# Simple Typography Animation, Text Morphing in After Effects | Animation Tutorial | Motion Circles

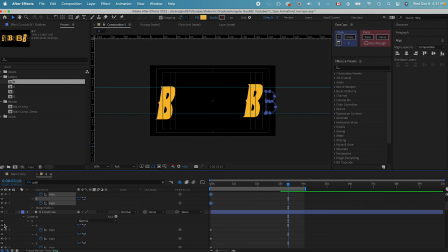4:01 And then the last batch, which is the last typeface, we just need to go forward and then select them, command V, paste them in, and then go forward to paste in the beginning keyframes,
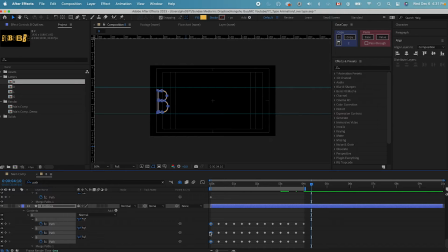4:16 so the typeface is gonna go back to the original so that we can complete a loop. After we have the keyframe, this is the animation we have. And now we just need to select everything, right click, go to keyframe velocity.
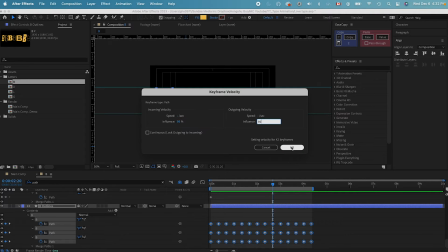4:28 Let's change the velocity to 95% so that we got more speed in between the morphing.
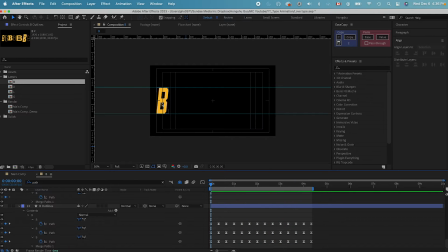4:36 It's gonna give us a smoother transition between the morphing. Next thing, I need to put this letter in the center of the composition. Let's select the layer. We can actually hide these layers since we don't need them anymore.
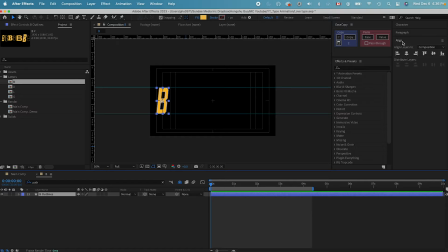4:51 And then we can go to the align tool, put it right in the center.
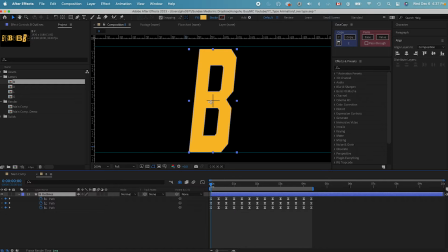4:56 And now I just need to modify these path property a bit more in order to put this letter at the absolute center of my composition. So for this B, I just need to move it down and then copy them, paste it in
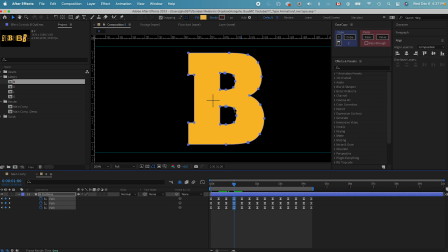5:13 over here. And then for this typeface here, make sure it's in the center.
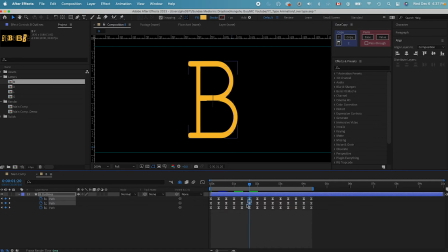5:21 Copy those keyframes, paste those in. And then this one seems like it's in the center, should be fine.
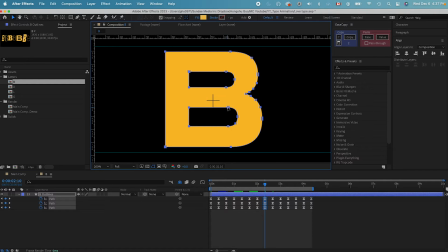5:27 This one, I need to move it to the left more. Copy and then paste it in.
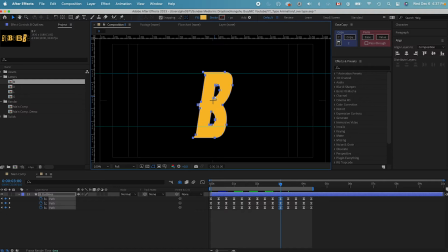5:33 And then this one, move it over to the left, move it up a bit more, and then copy this one. For this one, looks fine to me. So that's good.
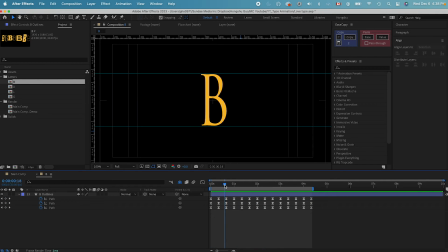5:47 You can see the B is morphing right in the center of the composition. In order to make the morphing even smoother, we can do a scale change for the letter. If I hit Shift S to pull up the scale property, I can do a scale change in between. And over here, I'm gonna add two keyframes, which is both at 100%.
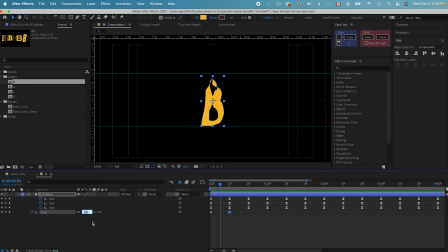6:07 And in the center here, one is morphing. I can change this scale to 40% to make it smaller, less noticeable. Select all three keyframes, right click,
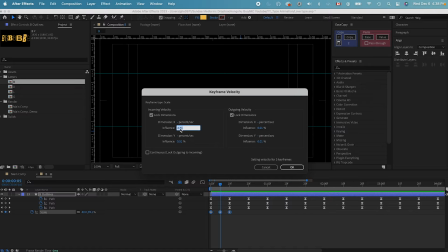6:18 go to keyframe velocity, and then we can change the influence to 85%.
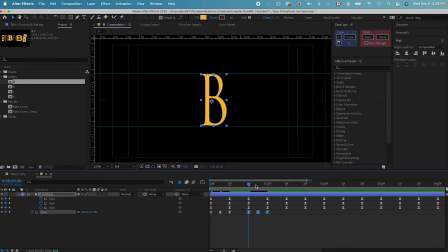6:25 And now if I copy three keyframes and paste them in, whenever there is a change in the typeface,
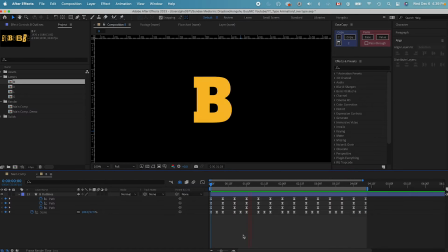6:40 so this is what we get. And now we can preview this one. It's gonna zoom in a bit more when it's changing. And this is the effect that we get. That's good. And that's the animation for our letter B. Let's go back to the main composition.
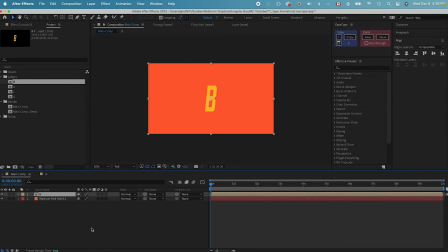6:56 We can drop the letter B animation inside our composition. Let's preview this one. So that looks pretty good. And now let's do the next word, which is the O. Let's do the same thing.
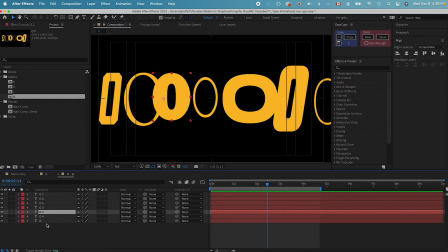7:12 I'll repeat the process. The same as how we did the B, we're gonna work on the O animation, create shapes from text,
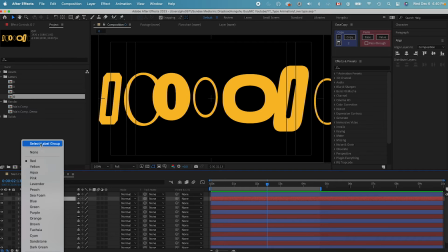7:23 and then select all the text, hide them.
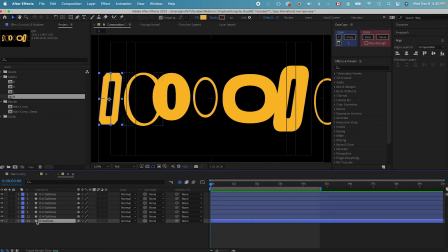7:26 Let's go back to the first letter and then select all of them, go to search for path property. Make sure we add a keyframe on all the path property of all the layers. That's good.
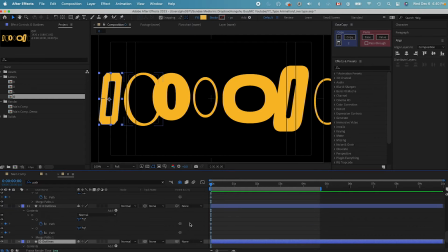7:41 And then go to the first one. We just need to copy these keyframes and paste them onto the first layer under the path property and make sure we hold them for 10 frames for each change.
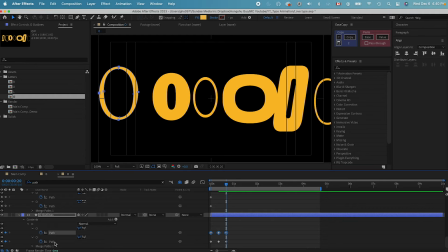7:56 So I got this one and then copy these two keyframes, go forward 10 frames and hold there for 10 frames.
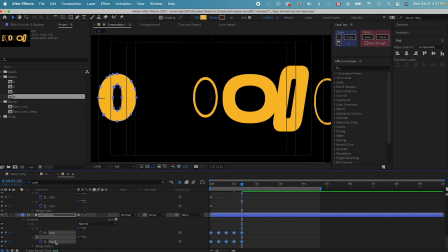8:07 Now I have these two keyframes, hold there.
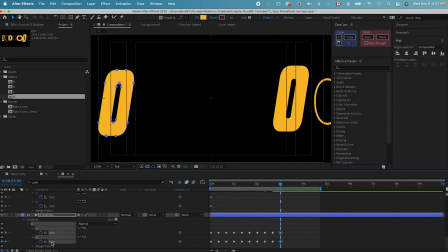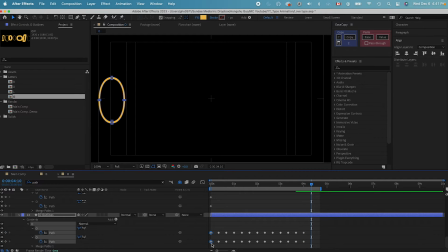8:17 Okay, we copied everything, go forward 10 frames and paste in the first one to put it on the, in the last as well. And this is gonna be our O animation. Select all of them, right click, keyframe velocity.
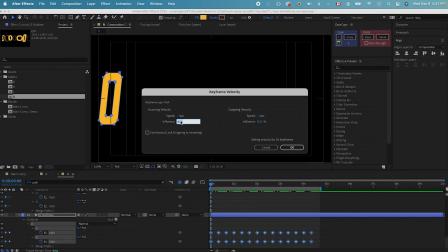8:30 Let's change this one to 95%.
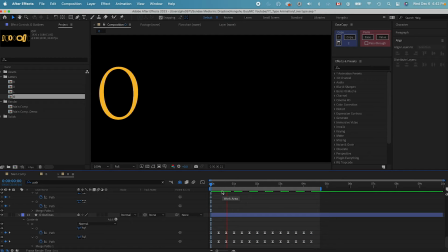8:36 So that the animation is faster. Let's play the animation. That looks fine. Let's put it in the center of the frame and make sure we hide all these layers.
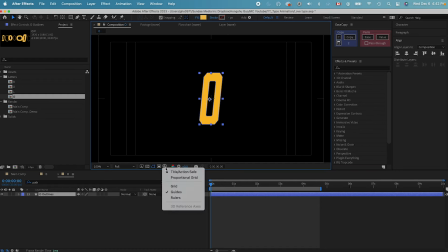8:50 Click on the shadow button. Let's turn on the ruler and drag a ruler here.
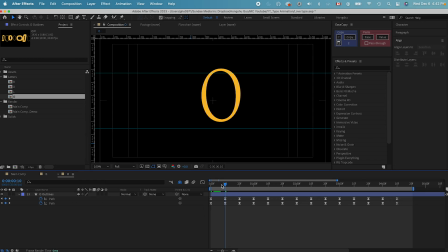9:00 Hit U on the keyboard. Let's see, this O is moved, so we need to put it in the center, move it back, copy it, and then paste it in the holding keyframes over here. And then over here, I still need to move it to the left, okay. So this one looks fine to me.
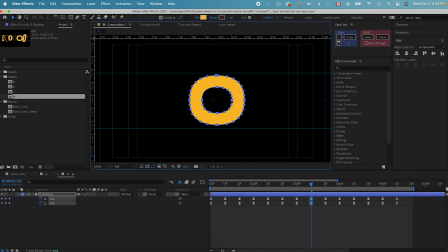9:22 This one, we need to move it to the left. That's good. This one, move it to the left and then move it up a bit more. That's good. This one is in the center, should be fine.
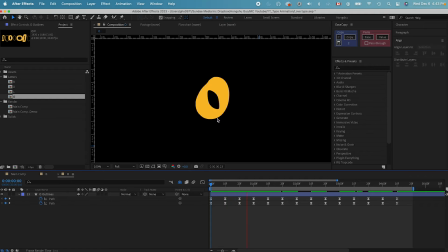9:38 And this one looks good to me. So this is gonna be our O, and then we want to copy the scale change. Remember we did a scale change for the B, so hit Shift S to pull up the scale property and then hit Command V to paste in the scale change.
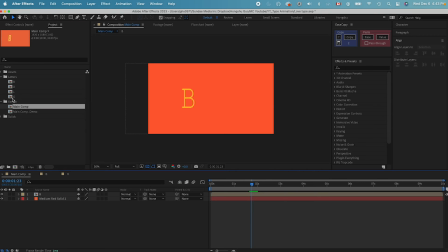9:56 That looks good. let's go back to the main composition, and then I'll drop in the O here. Now we have the B and O. They're animating between different typefaces.
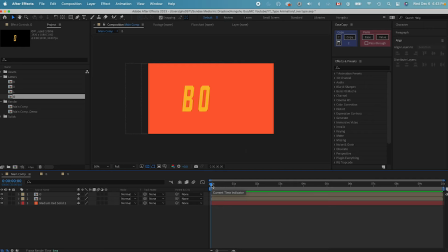10:11 That looks good. However, I want to offset them a bit more so that we're not starting with the same font for both letters. Let's go forward 20 frames, and then I'll use the second face of the O to be the first typeface. So I'll cut the layer and then move the layer to the front so that the O is going to show like this.
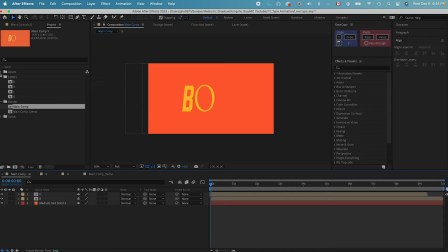10:31 That looks good. And then we can just use the same way to animate the L and D, exact same way that I showed in the first two composition. Let's drop in the L and D since I already have it. And this is going to be my L. And this is going to be my D.
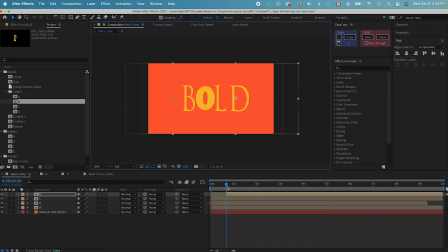10:48 And for the D, I need to offset it as well, just like the O. So I'll make sure the D looks like this. Put everything in the center. Let's preview the animation for now. Now that we have all four letters. That's pretty good.
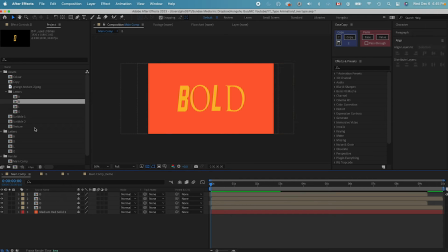11:07 I like the change in the typeface. Now I just need to change the color. So let's go to the color palette that we selected. And then let's go to the B. Make sure we go inside the effects and presets and look for the fill effect.
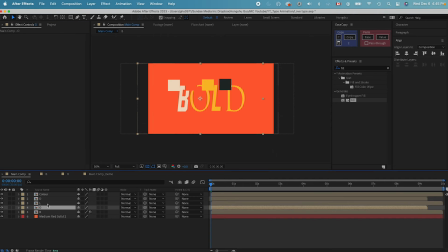11:22 Let's change the B to this color here. And the O can stay in the yellow color. For the L, let's do a dark gray color like this. Now we can turn off the color palette. This is going to be our animation with the color on.
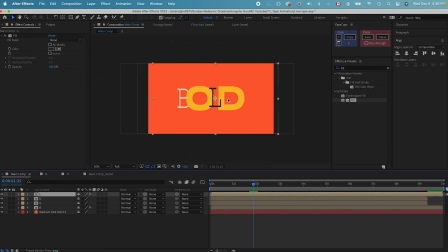11:41 I think I would like to have this L on top of the D so that the L is showing over here. Yeah, I like that. That looks pretty good. Next, we can add some textures and noise. Go to layer, new, and then we can create an adjustment layer. Name this one noise, and then let's go to effects and presets.
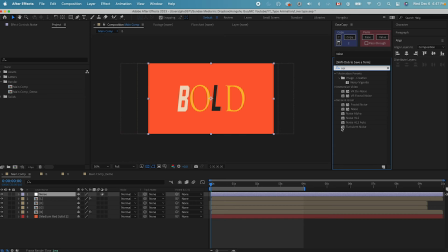12:00 Let's search for noise effect.
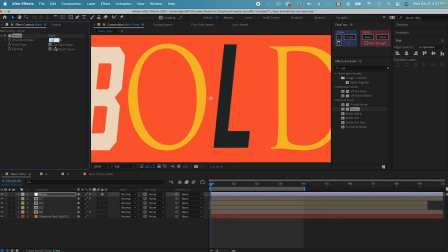12:03 If I zoom in, I can change the percentage to 10% or maybe 15%. And now you can see there's a bit of noise that we added to the overall composition.